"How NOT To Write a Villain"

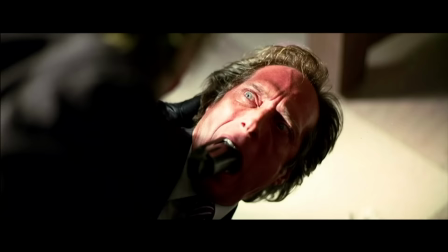(8:16)
The introduction of the Joker and the Dark Knight in general has been covered to death by the video essay community,
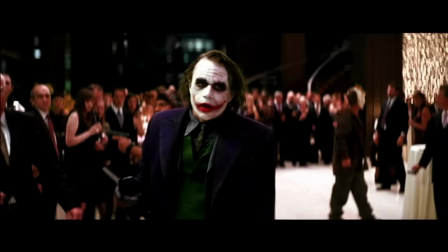(8:22)
so I want to use just one word to explain why villains like these have such great introductions.
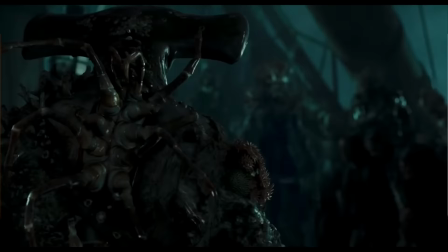(8:28)
And that word is anticipation. To have your audience anticipate your villain's presence is such a powerful tool in storytelling.
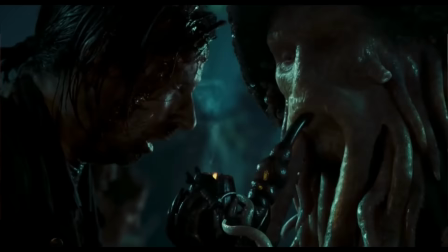(8:36)
Not only does it make the eventual reveal more impactful, but it also has an effect on the entire film.
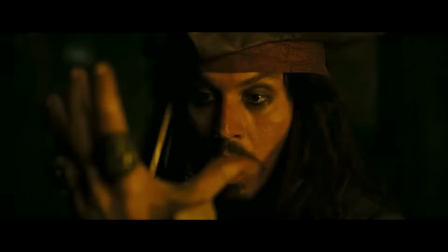(8:43)
If your audience anticipates the presence of a villain, then that presence will be felt in every other scene that they are not in.
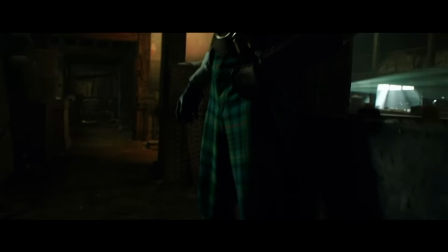(8:49)
The Joker represents chaos, and that chaos can be felt until the moment the credits roll.
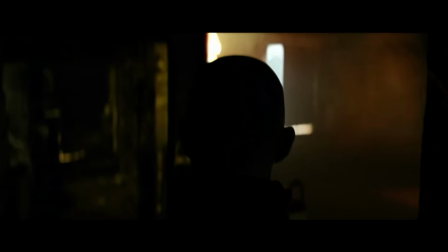(8:55)
The King's Man attempts to build this anticipation, but to be honest, my anticipation never grew further than a slight feeling of curiosity.
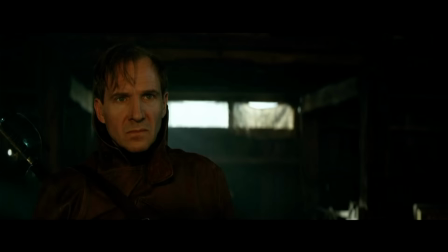(9:03)
So, by the time we had the eventual reveal, it felt flat.
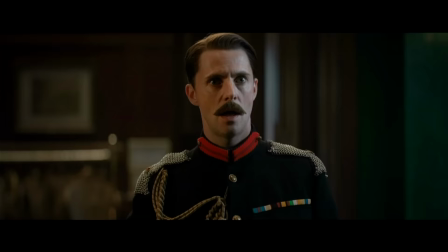(9:08)
Spoiler alert, but it turns out the bad guy was this guy, who was in a bunch of scenes throughout the movie.
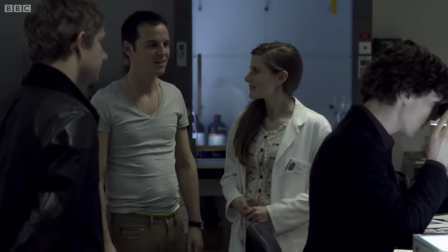(9:14)
This is now even more comparable to Moriarty's reveal. Moriarty also appeared while hiding in plain sight.
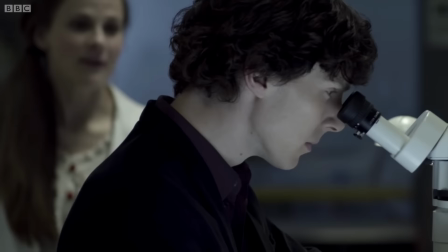(9:21)
I think what worked about this twist was that his initial scene was far more memorable than those in The King's Man.
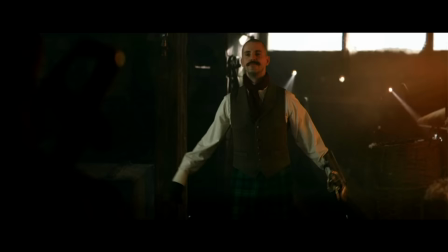(9:29)
When he reveals himself, the reaction is something like, oh, that guy.
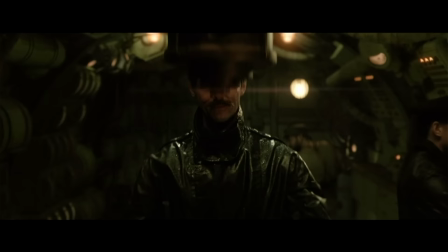(9:34)
Whereas in The King's Man, it's more like, who? To be honest, by this point, I just didn't care enough.
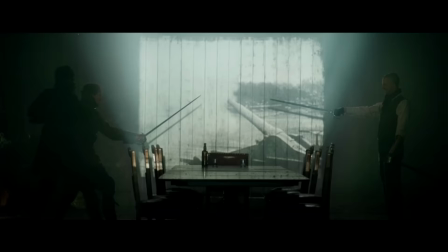(9:41)
I felt so betrayed as an audience member that when the moment finally came, my only emotion was relief. There was no Kaiser Soze moment. It was more of a, oh, okay.
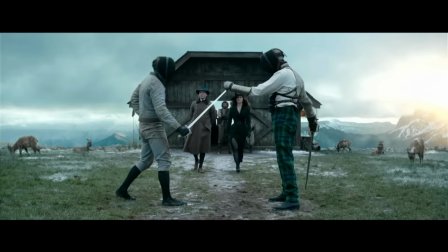(9:52)
I think this is perhaps partially down to the fact that this movie is so incredibly self-indulgent, it thinks it's part of some epic franchise.
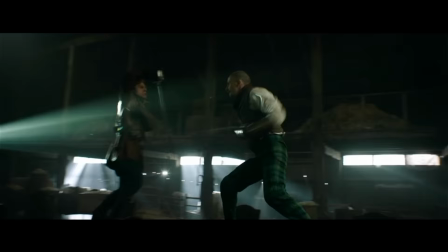(10:02)
The truth is that it's just not. Movies like Infinity War, The Dark Knight,
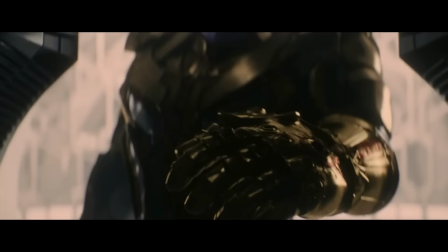(10:07)
and even Wrestling have the benefit of years and years of build-up that the anticipation kind of looks after itself.
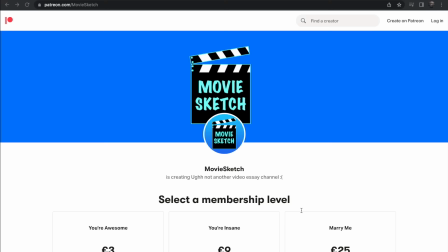(10:15)
If you've seen The King's Man, I'd love to hear your thoughts, maybe even tell me why I'm wrong, I'd love to be convinced.
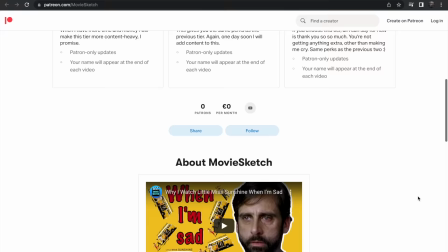(10:22)
And lastly, I would love to give a quick shout out to my brand new Patreon page. I currently struggle to find the time to fully devote myself to making these essays,
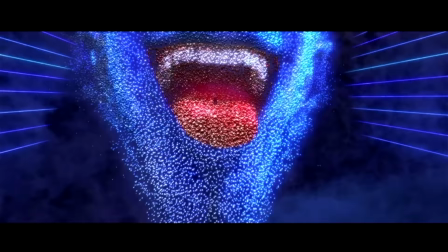(10:31)
but one day this channel might become financially viable enough for me to do it full time, so any support would be massively,
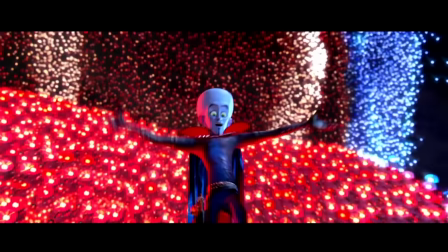(10:39)
massively appreciated.